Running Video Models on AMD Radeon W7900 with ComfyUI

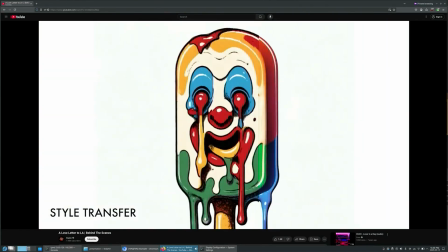8:01 It also unified all the different 2D animators to have the same look and feel.
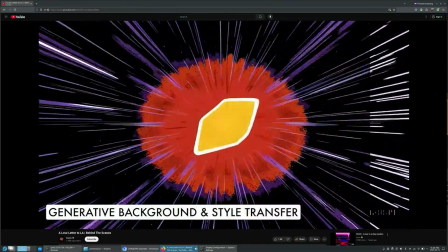8:08 We style transferred everything from characters to backgrounds to entire scenes, ensuring that Paul Flores' style was consistent throughout.
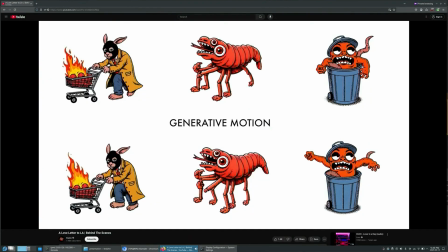8:15 We used generative animation to bring the background characters to life and populate the streets of Kuko Town.
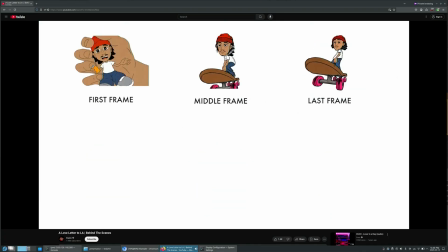8:20 We would take the first frame, the middle frame, and the last frame and generate the motion that happens in between those frames.
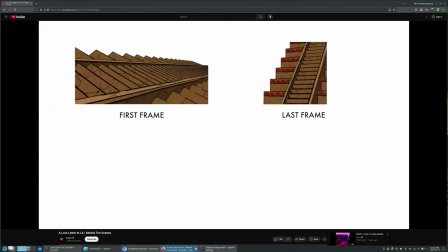8:27 This was incredibly useful to create small transitions and stitching together different scenes.
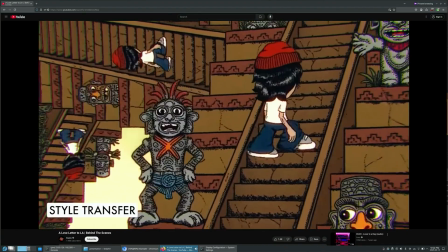8:36 The project still involved a lot of traditional 2D animation elements.
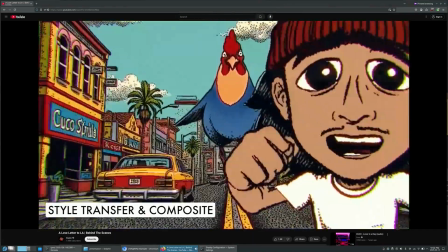8:40 We could jump from the animatic stage into something that felt much more finalized, much quicker using this workflow.
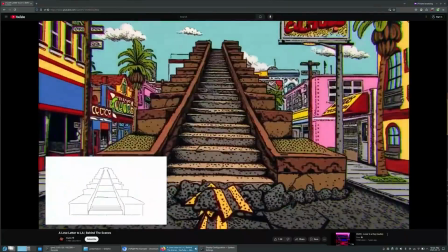8:47 The thing with using these AI tools is it's not necessarily a linear approach.
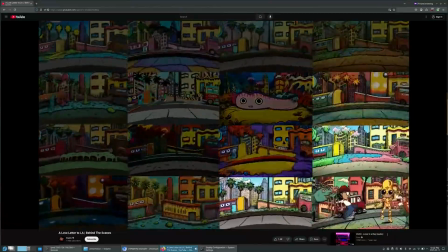8:51 Everything is very iterative and dynamic with lots of trial and error. Sometimes in those failures, those things that you don't expect lead to happy accidents.
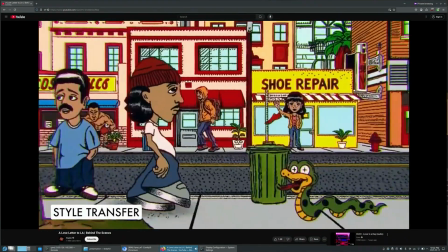9:02 What made this so special is we had a diverse team of animators and artists working together with a shared vision.
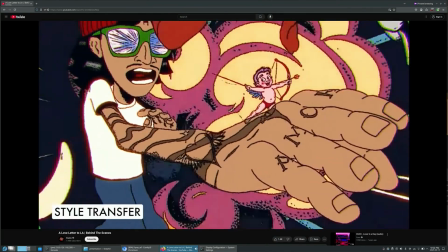9:08 The project combined illustrators, 2D animators, 3D animators, and a variety of AI techniques.
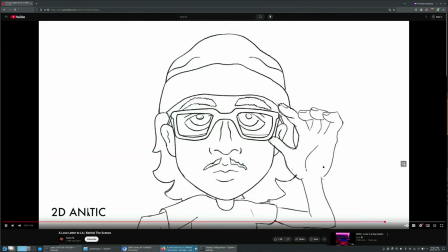9:15 These tools allowed them to extend their artist's hand much further.
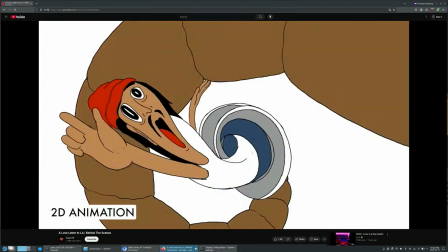9:19 Rather than removing them from the process, it actually allowed them to do a lot more. So a small team can dream a lot bigger.
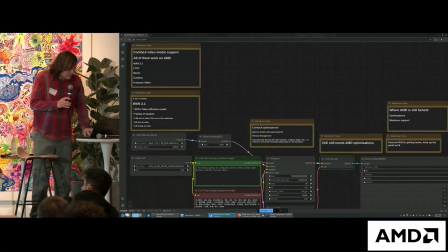9:31 So this was so this is the kind of workflow, that was the kind of workflow that the creators do with using ComfyUI.
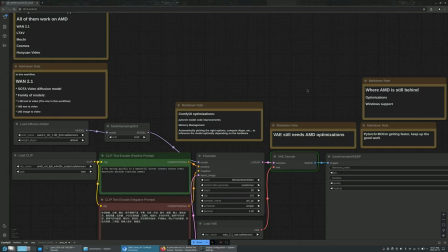9:44 And every time I update, it seems to be getting a bit better.
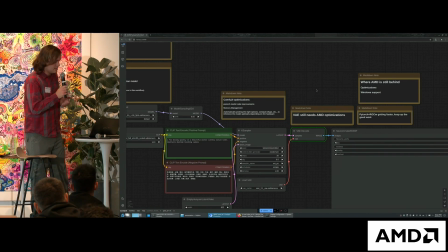9:49 So that's very good.
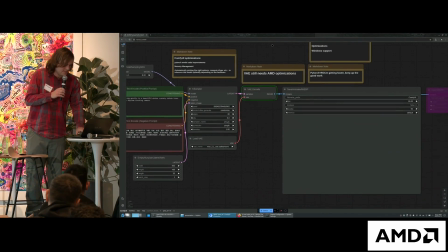9:53 And yeah, so this is, I did run it beforehand, so you can see what kind of
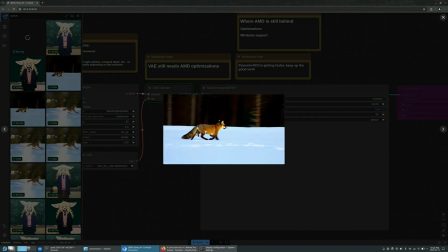10:02 So that's the video that it's gonna output when it's done. Because I ran the workflow beforehand just in case. So it does work on the GPU. It just takes a while. Thank you so much, Yannick.